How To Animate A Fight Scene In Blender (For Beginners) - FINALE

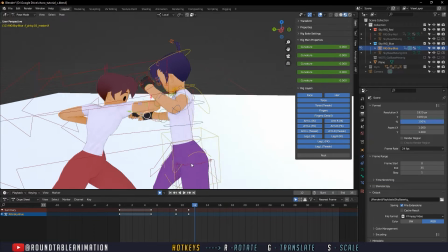753s
So we're going to keep it open for now.
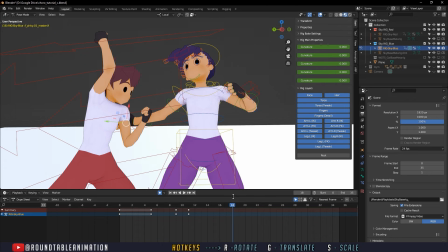756s
And then we're going to probably do one more pass where we animate them a little bit, just so we can go ahead and really give some cleaning there. But I want to make sure I kind of get my body movements done first.
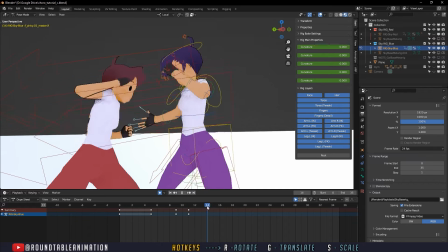770s
But the same idea is going to happen with the other arm. And I probably want to do it here.
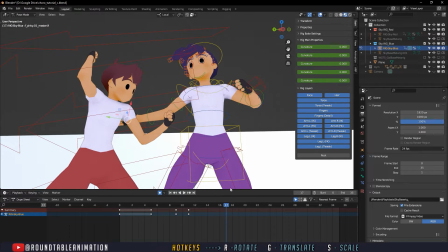777s
I think that's a good pose to kind of open up the hands.
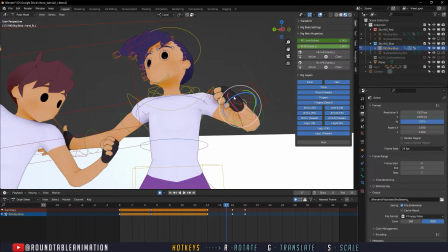783s
So maybe on frame 14, we'll keep it, but frame 17, we'll kind of open up these hands here.
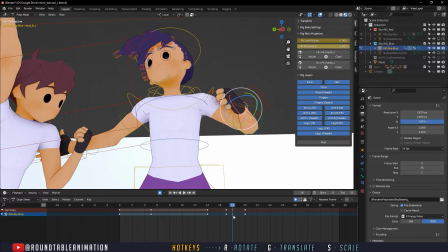793s
And then delete this frame.
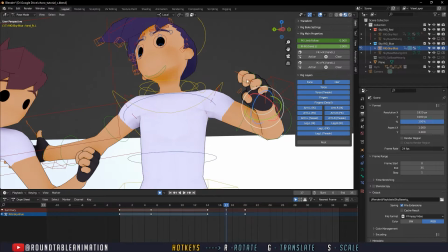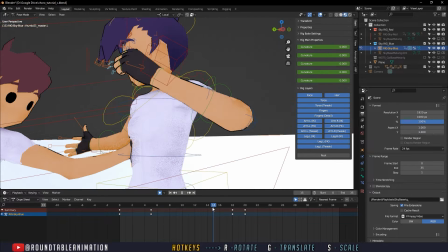802s
All right, so we'll keep them here.
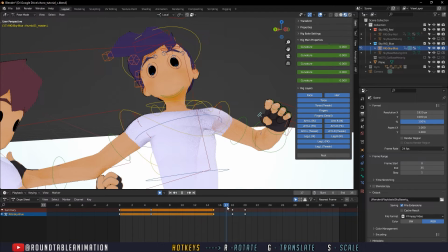810s
So we'll keep them here on frame 15 and then open them up on frame 17.
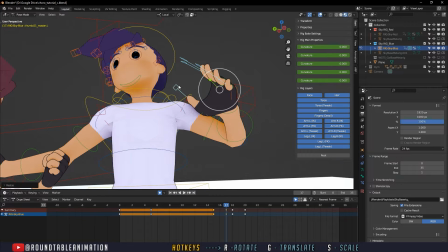818s
All right, same idea.
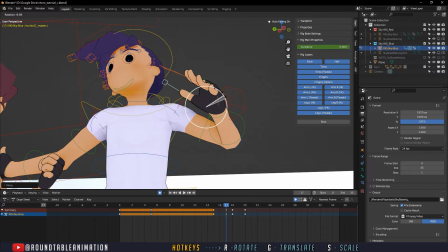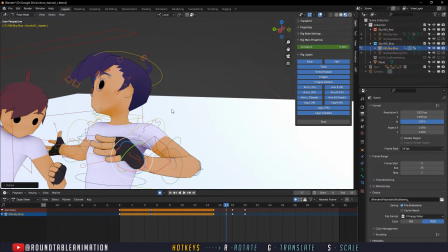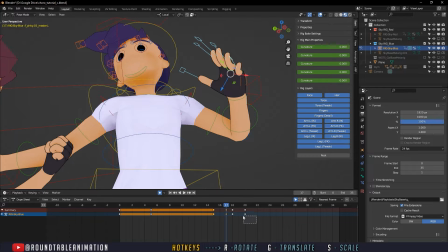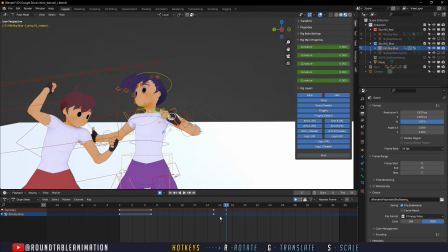840s
Okay, and that way
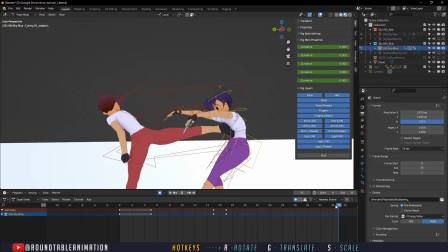844s
the character's hands are kind of opening up, and now it feels a little more like, oh man, now your guard is broken and everything is happening, right?
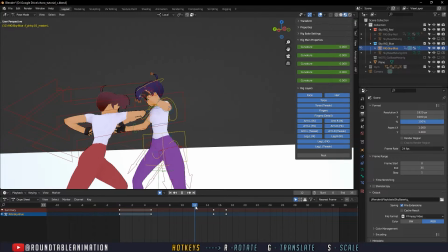852s
Okay, so we did that move here, and same idea, we kind of want to bring this arm up a bit. I would say that as soon as the arm comes down and we did this move here, we kind of want to bring this arm up.
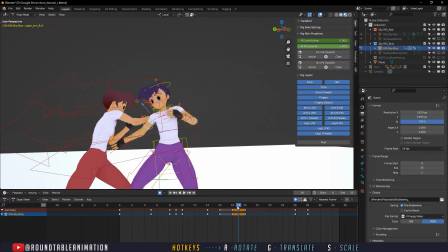869s
So since of 19 is going to be where the character gets that arm chop,
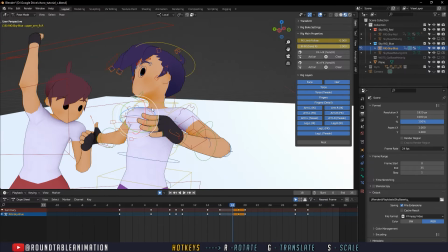875s
then on 18, we want to bring it up some, right? The more dramatic, the better.
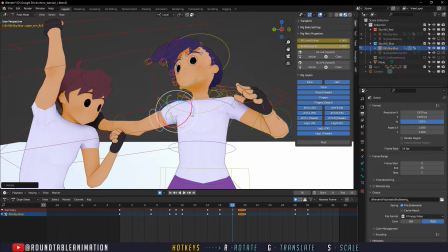880s
It can even look like he's coming in for a little bit of a smack here. But we want to bring this arm up as much as we can. Just so it can really have that dramatic
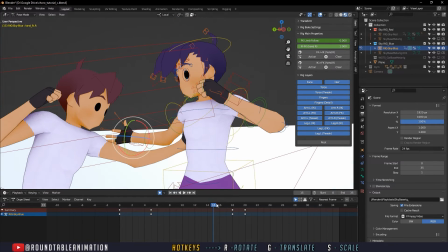898s
pin down. So keep this here.
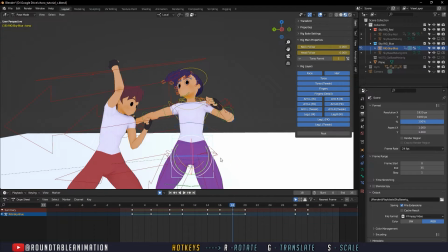904s
Perfect. And then while that's happening, we're also going to have the character move right in that direction.
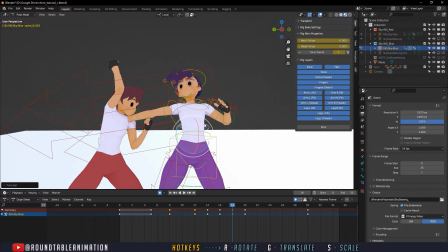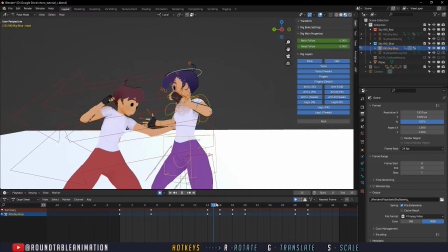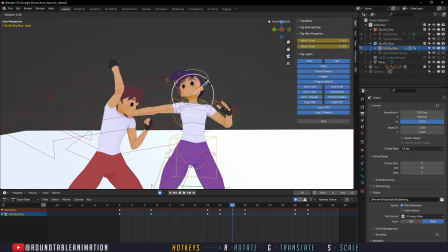932s
Kind of give some
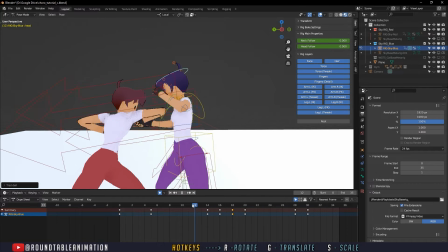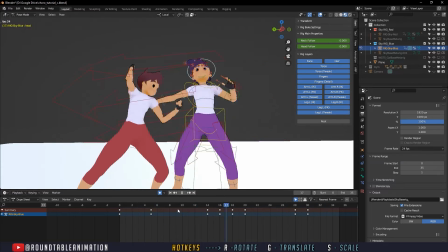942s
face animation there. Right. It's a little quick.
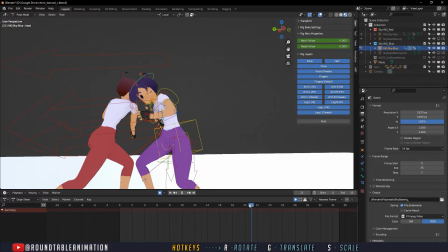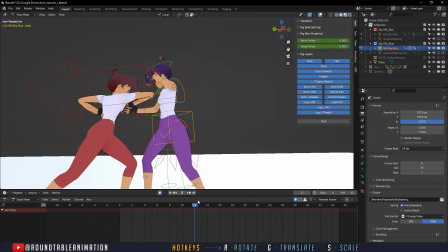960s
But what I like here is that everything's kind of like right here into that.
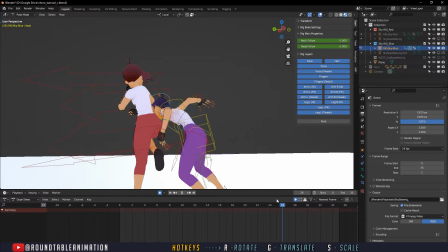968s
Perfect.
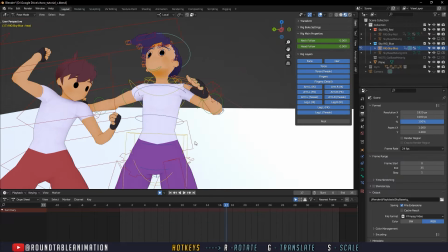972s
So from here, to make this not feel so quick, I'm probably gonna bring this arm
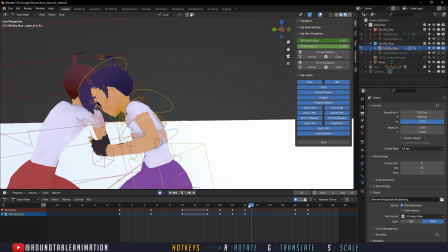983s
up and kind of have a delay movement here.
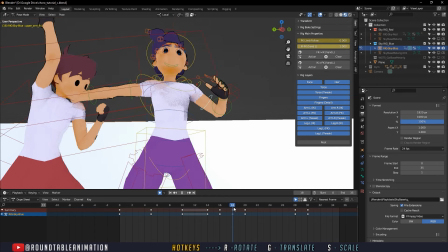985s
So what I mean is that as soon as this arm comes to bring this arm down, I want to keep this arm where it was. So it's having some time to react to the down motion, right?
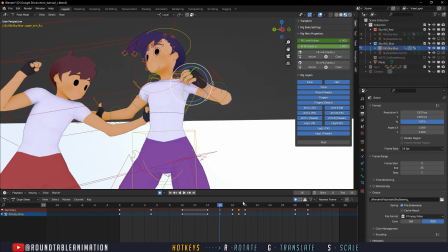999s
Because it's not at the source, it's kind of on the outside.
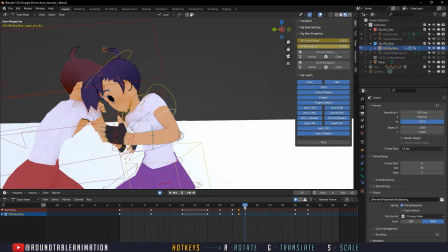1002s
So if it's on the outside, it has time. It doesn't have to come down this quickly, right? So we're going to remove this arm, move this keyframe, and we're going to give it time for that arm to react.
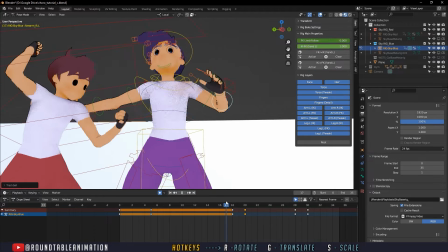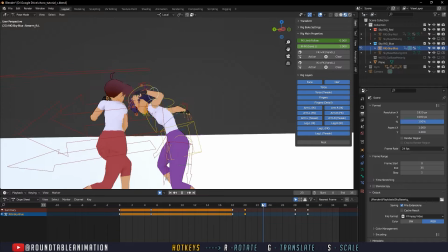1020s
Right? So it's kind of one of those things where you have the, have the luxury of bringing it in for a move like that.
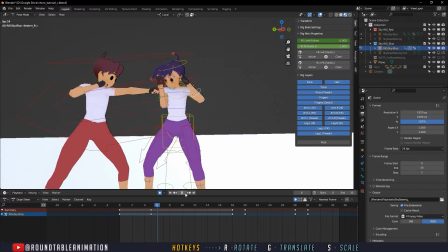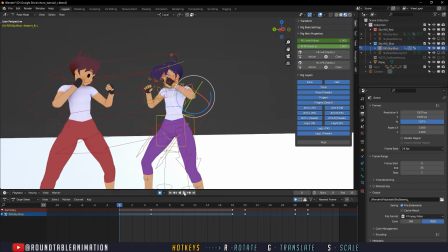1036s
So that arm kind of, I don't know if it slows it down, but it kind of gives you more of a visual of what's going on here.
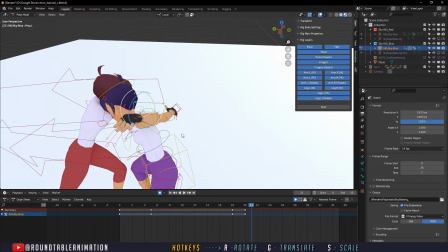1045s
So now the arm kind of goes, we're going to delay some pieces of it with the hand here.
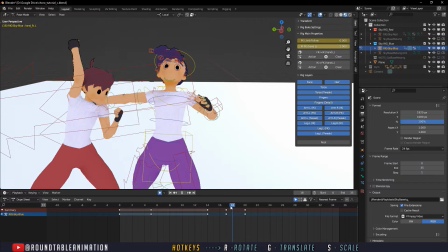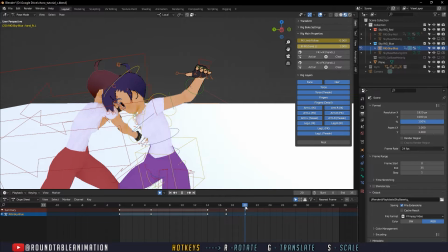1057s
Perfect. See here. I like that.
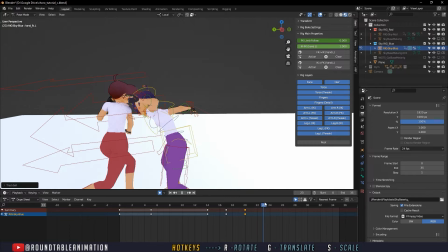1063s
That's kind of opened up in, so it's a little more readable. That thing looks, I think that looks much better.
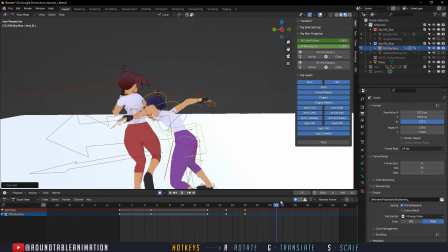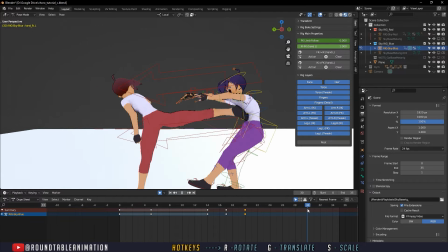1079s
The arm coming in and then kind of shifting it,
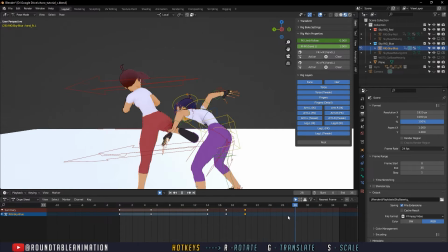1084s
so it kind of has that one arm comes down, the other arm comes up with the momentum of being pushed, right?
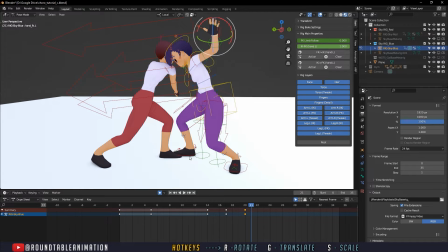1093s
So that looks good. Let's check out the feet here.
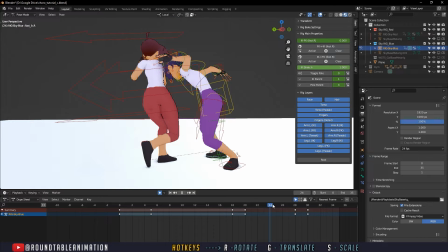1098s
So this happens where the foot is moving way before, is moving a bit way before the
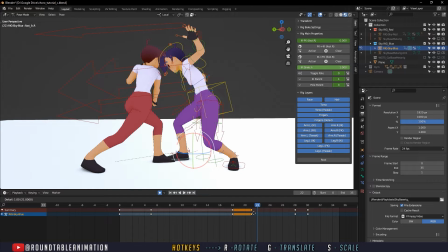1108s
arm does, so it kind of moves in here, and I probably would keep it still here for a bit and then move in.
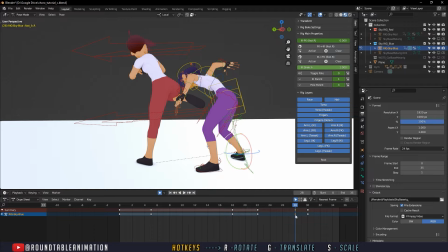1117s
And then from here, kind of have them foot moving just a bit faster,
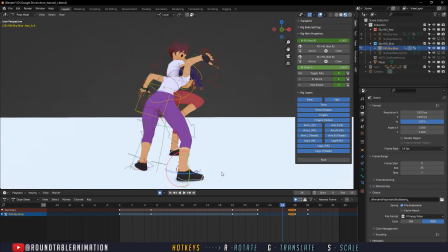1125s
just to kind of get that footing of keeping your balance.
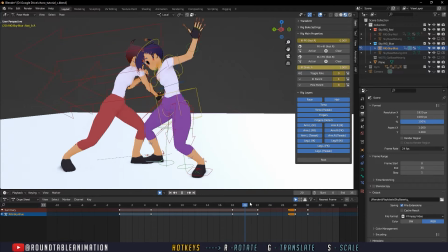1132s
So it takes a quick delay, a small delay, and then quickly gets in there.
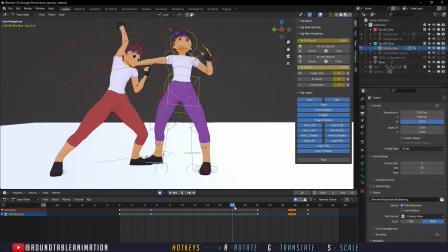1138s
And the reason why is because we're going to delay the foot, the body action there.
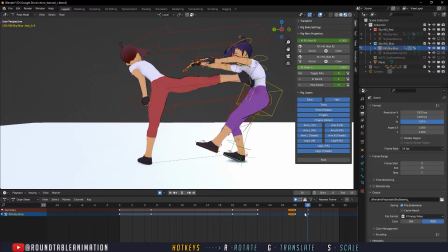1150s
Because right now the body's already moving into this pose, and we kind of want to have it get prepared for that kick.
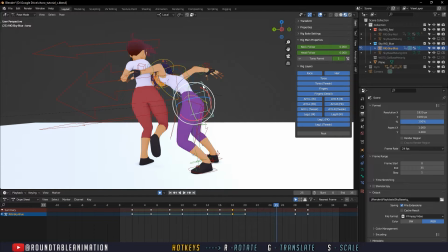1157s
So how we're going to do that is going to click this. And then from here, I like this pose, and I kind of want to stay there and not be here.
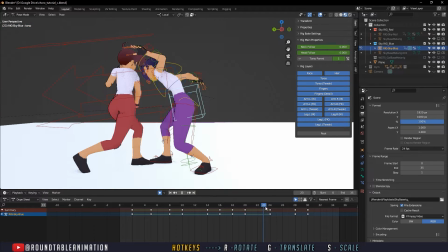1171s
So I wonder
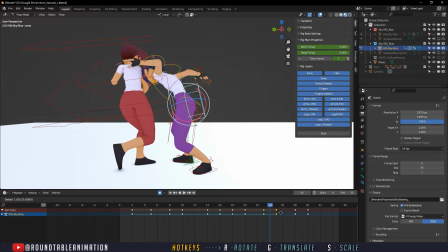1178s
if we delay this pose a bit.
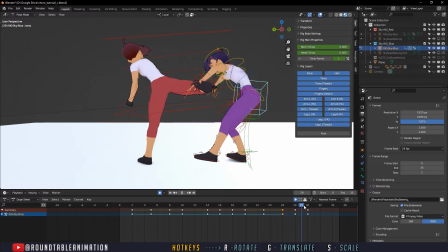1183s
No, right? Because we need the space here. So I wonder,
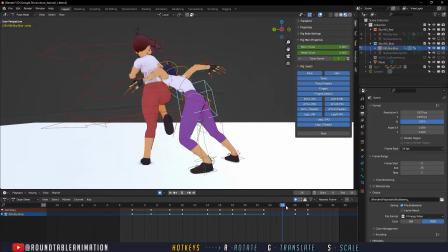1192s
we're here.
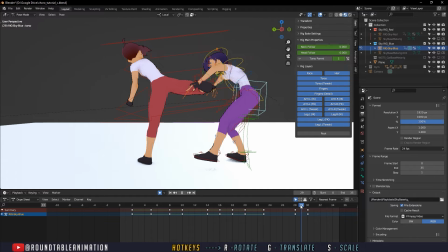This could be a snap. That might work, right?
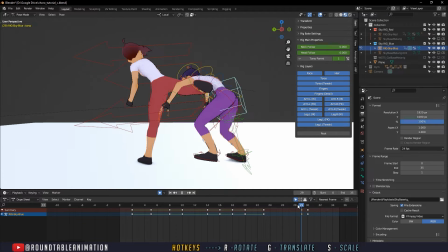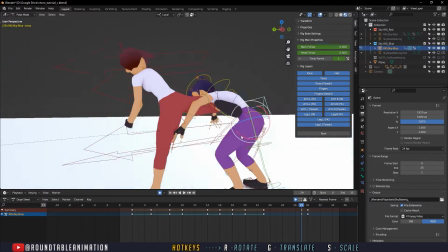1218s
But for this to work, we would have to readjust the pose for the other character.
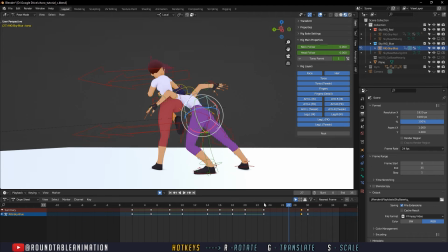1226s
And then really fix this. There we go, center of gravity.
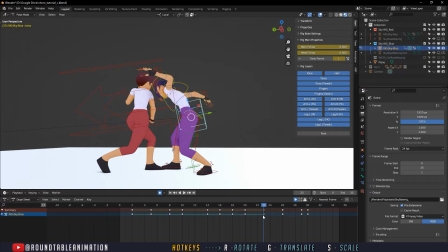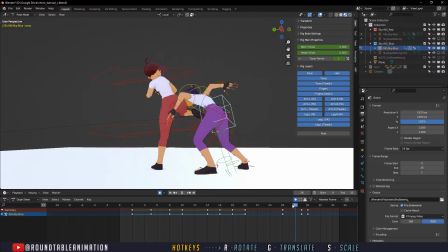1246s
Right, so we have a little bit of a moment where it kind of settles a bit, which is what I wanted.